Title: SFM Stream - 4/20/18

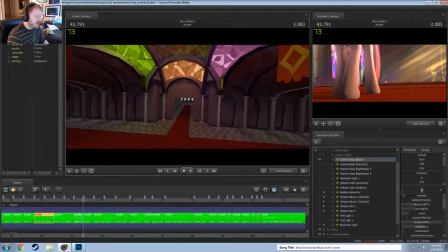Yeah, the ceiling details were not visible in the video because originally I had more plans for shots that were coming from like this angle, but then I never used them.
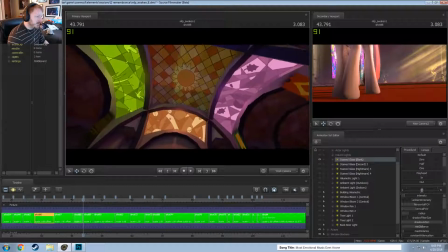So the idea for it was I had the sun in the center, which is actually base texture using something else,
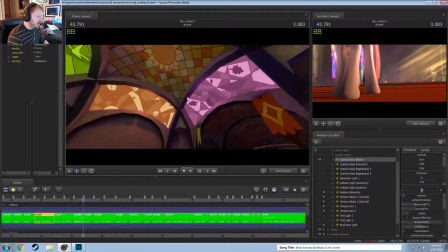and then these were to represent the seasons. So I did, I believe this was spring, summer, fall, and winter.
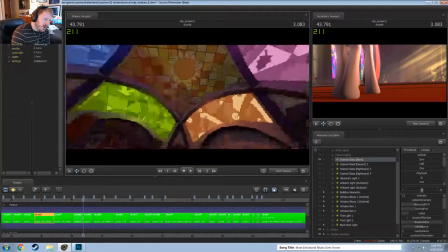So I think this one and this one were used from
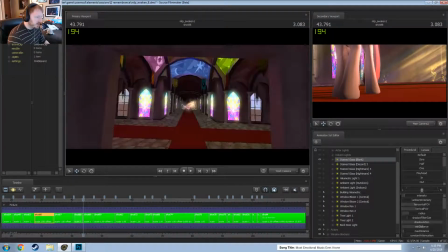similar windows used in other places, but the blue one and the green one were not,
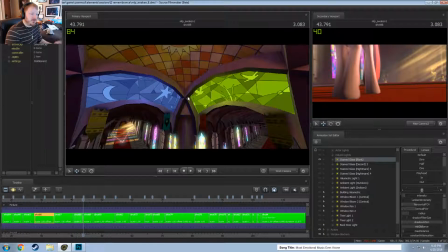and so I just had to take the similar idea and I created them from scratch by utilizing what these kind of were.
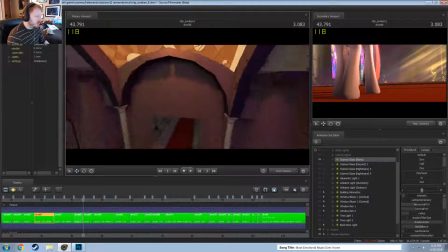So and then I just replaced them on the windows here to get that look.
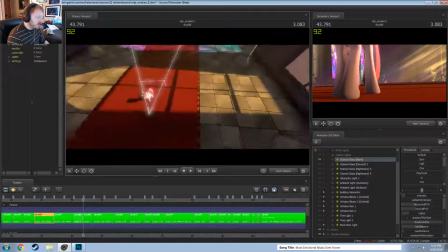Anyways, so for the lighting here, so yeah, to ensure that this had a nice look to it, I had to make sure it had its own lighting.
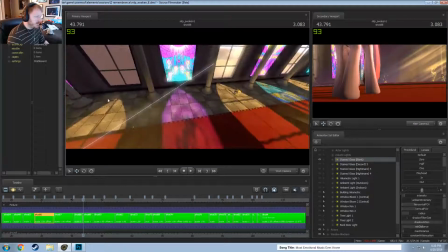The ones in the background, I didn't care. You can even tell these aren't even up like at the same angle.
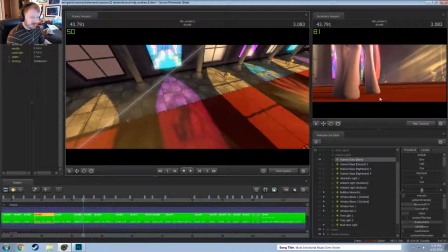I didn't even care because at this angle you're not going to notice anyway.
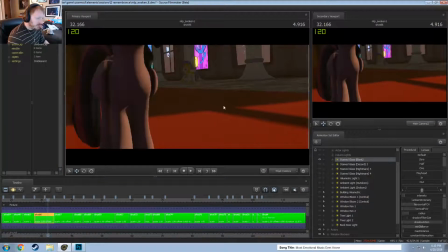Back to the one shot I was working on here. So yeah, this window did have its own light.
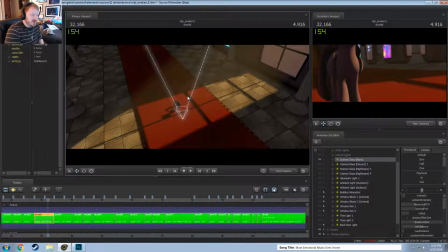So that I can make it nice, tight, focused at one window, because the shadows require, the tighter you make it by both its how how narrow of it is, so how small of an area you're covering, and how narrow in terms of its minimum and maximum it is, the better your quality shadows.
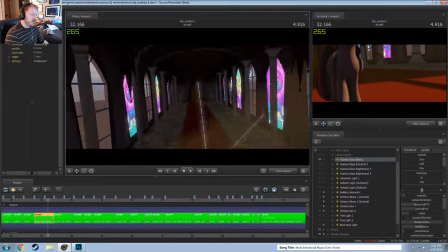In this case, the minimum maximum, like having it cover only from here to here was easy,
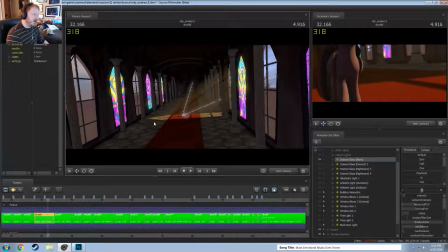but the covering the entire hallway was the difficult part.
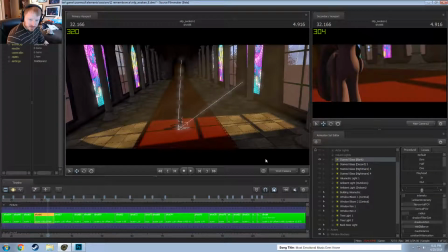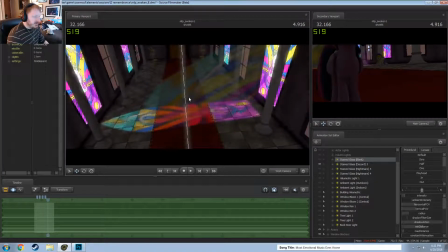So then for these are also still individual lights. So it looks like I did combine the
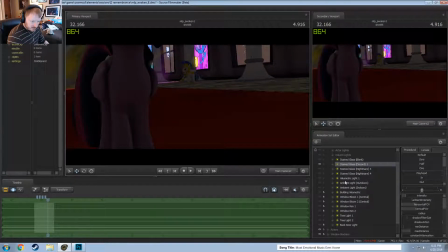volumetric with the light that hit the ground. So even though in this shot there's technically the visibility of two of these windows,
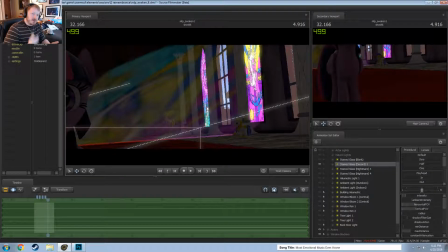I didn't light the other one because having those volumetrics on top of each other just created a lot of mess of colors, and so it felt better to have just a single one so that it didn't get too strong.
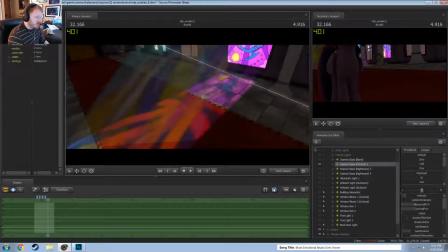So what I did for this was I took the texture for the window,
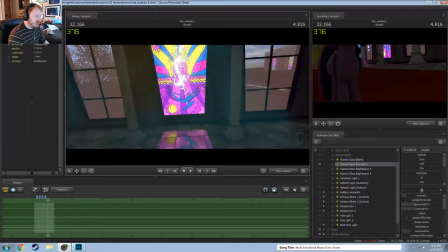I flipped it horizontally because you're looking at it from this angle, but if I were to take the same texture and then shine it from this,
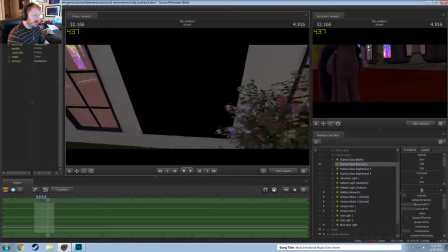I'd be on the other side of it, which means that it's the and you have it flipped.
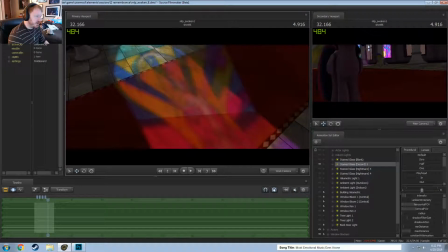So I flipped it horizontally and then I just blurred it in Photoshop, so the actual texture is a blurred reverse texture.
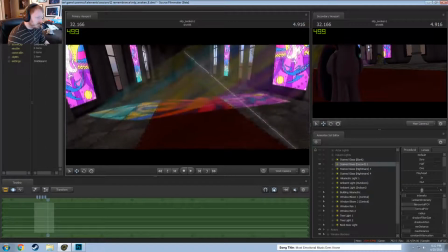And then I just added it to the light and shined it through. And that was really all the complexity that was done with those.
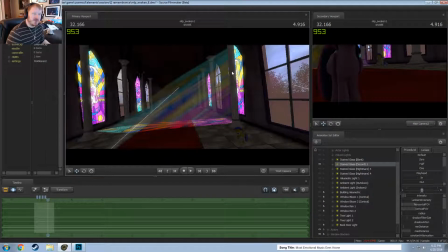So they're not actually light shining through the window. And then it's just doing that a couple times.
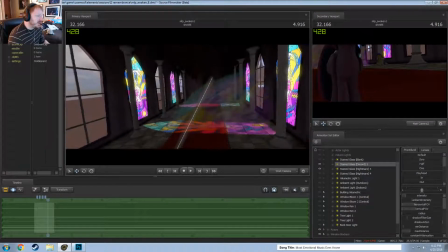Oh, okay, so that one actually I did, but I think I decreased the volumetrics.
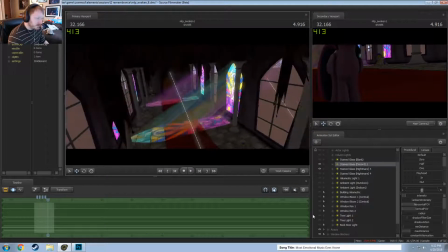Yeah, I think I was a little weaker. And then you got the other one right here.
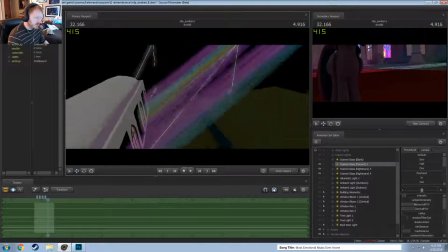So you can actually see it shining out here a little bit, or quite a bit. They're not actually shadowed, so.
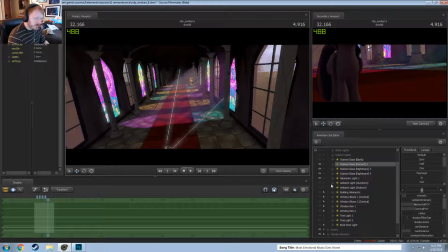And then, so then a volumetric light, it's an extra, this is an actual just shadow light that's coming through the window
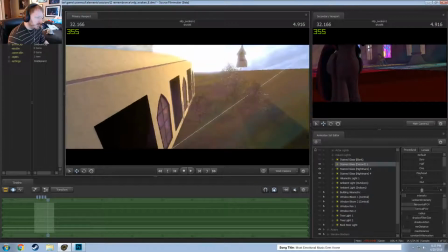that is crossing all the windows, and I just had to position it in such a way to try to match.
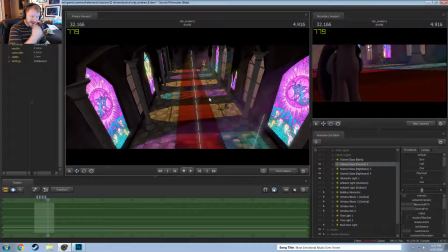But if I have a light that's,
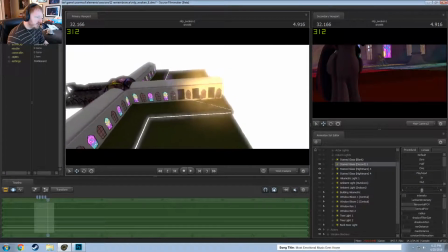say, like right here, and I'm shining it in, I have to be careful, because if I try to cover, like, I'm only trying to do about 3 windows at a time, but say I wanted to cover the entire building with one light.